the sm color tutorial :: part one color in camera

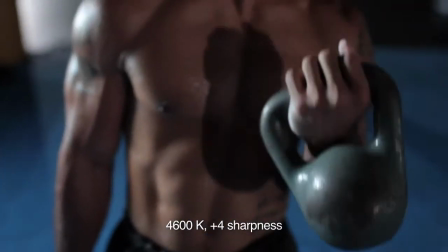253s
Now a super sharp image can feel very raw and gritty,
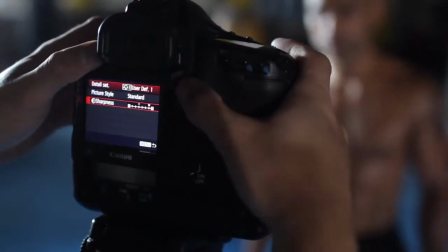258s
versus going low on sharpness, and this time I'll bring it all the way down,
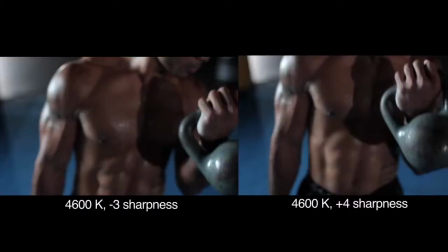264s
so we are at -3, and that's much more of a soft, dreamy type feel. So the next dimension is contrast.
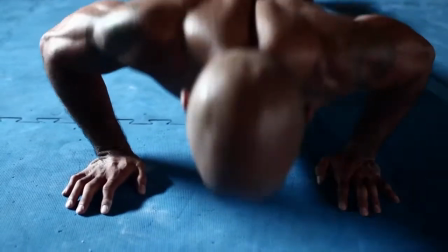272s
Now a really high contrast in the camera can make the image feel very harsh and very punchy.
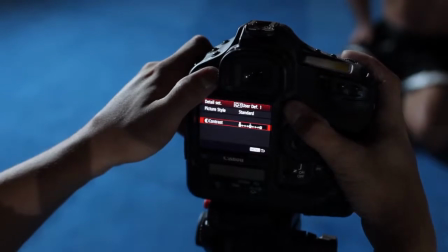279s
Now if we go to a very low contrast, that can make the image feel very weak and worn.
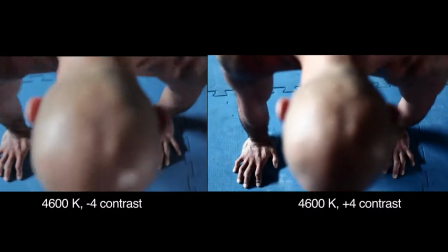287s
So for a situation like this, a high contrast with high sharpness would be very fitting. So the next dimension is saturation. Now a high saturation can make it feel like it's full of life and very punchy, whereas a low saturation can make it feel very worn and old.
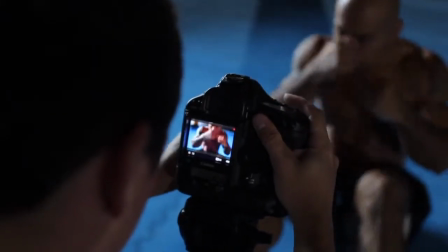306s
We'll start here by bringing our saturation all the way up. So we'll go with a +4. And we see right away all of the colors pop, and it's got a crazy amount of life to the image.
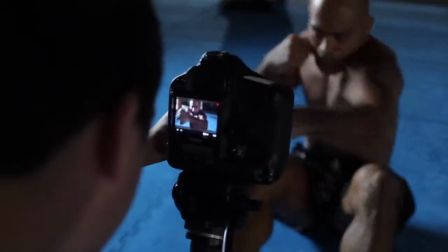320s
Whereas on the other hand, we're going to bring our saturation down -4.
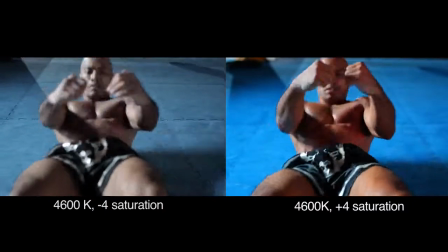327s
And you'll notice this doesn't make it black and white. It's just a very desaturated look. The last dimension is color tone. Now, color tone is one of those things that a lot of people don't really use or realize what it does. Color tone allows you to do a red or yellow shift, and it's used for correcting skin tones. So if we go into the menu here and we dial in a -4, that's going to make our skin tones very red.
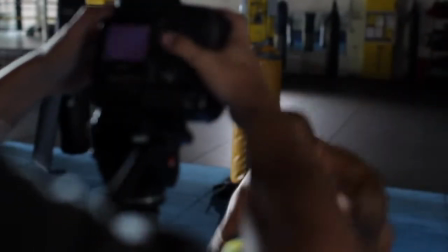352s
And now if we go back into the menu and we dial the other way to a +4 on color tone,
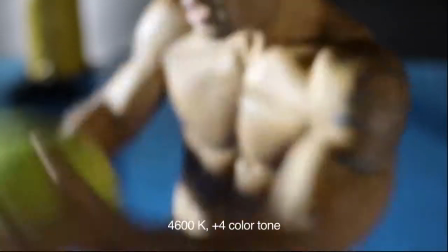359s
we're going to get our skin tones very yellow.
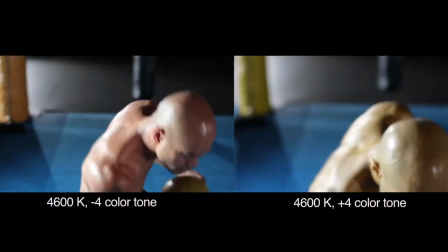363s
And you can see when you're shooting different people, you might want to use the color tone to adjust for the skin tone, or you could use the red-yellow adjustment to add a look and feel like we used the white balance shift. So a couple tips and tricks for picture profiles. First, when it comes to sharpness, you want to keep in mind that if you're doing a wide shot, high sharpness is going to increase the amount of detail at a very minuscule level. Now with the compression, H.264 on these cameras, that's going to give the codec a little bit of problems, and you'll notice that your image might start to fall apart and you'll lose detail in really fine objects.
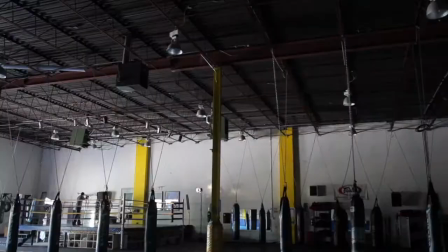397s
So as a general rule, when we're shooting really wide shots, we're going to try and bring our sharpness down. If you find yourself shooting a situation where a lot of latitude is needed, so say you're shooting outside at a wedding and the bride has a very white dress and the sun is out, you're going to notice that there's a huge difference in the white of her dress and say the black in the shade and in trees outside.
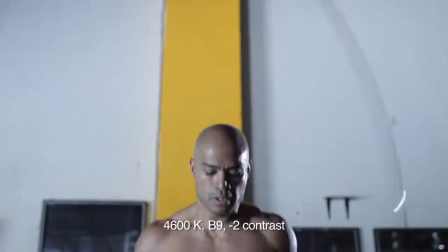420s
So if you're shooting in a situation like that, we'd recommend bringing your contrast down, and that's going to retain information and let you do more in post. So the last thing I want to mention is the CineStyle picture profile. A lot of people ask if we use that. And if you don't know what it is basically a really flat profile that's made for retaining as much information as possible so that you have more options in post.
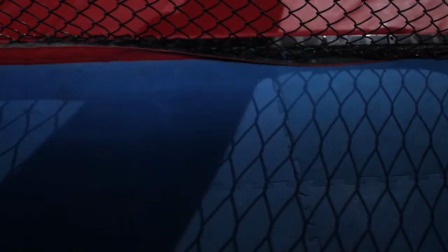442s
The downside to that is you're committing yourself to having to do that post work.
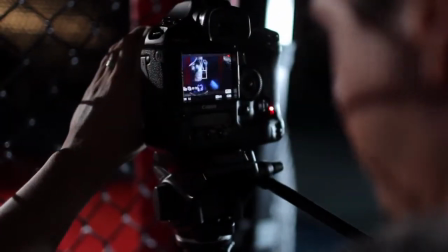446s
And the other problem that we have is that we're trying to use our picture profiles to interpret our subject and what we're trying to say. And so when we feel it on the back of the screen, that helps us form our shots and our sequences and our storytelling. So we try and get it as close to possible straight out of the camera, and then we do the final tweaking in post. So the last thing we're going to do is combine all of these things together to show you how much power you have in the camera to make an image that says something. So we're going to combine our white balance shift, and our picture profile to create two completely different looks.
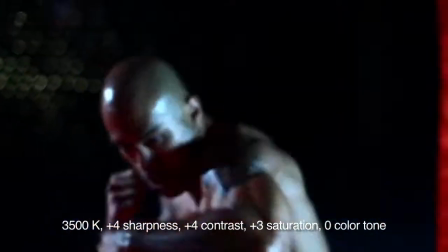480s
So the first one is going to be a very high contrast, high saturation, high sharpness, very cold look.
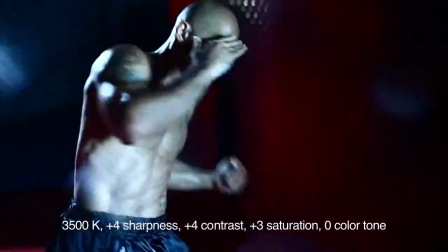488s
And so we're going to bring our Kelvin white balance a lot lower than it should be. On the opposite end, let's try a very worn out look. So we'll bring our contrast down, our sharpness down, our saturation down, and then we're going to bring our white balance up a lot higher.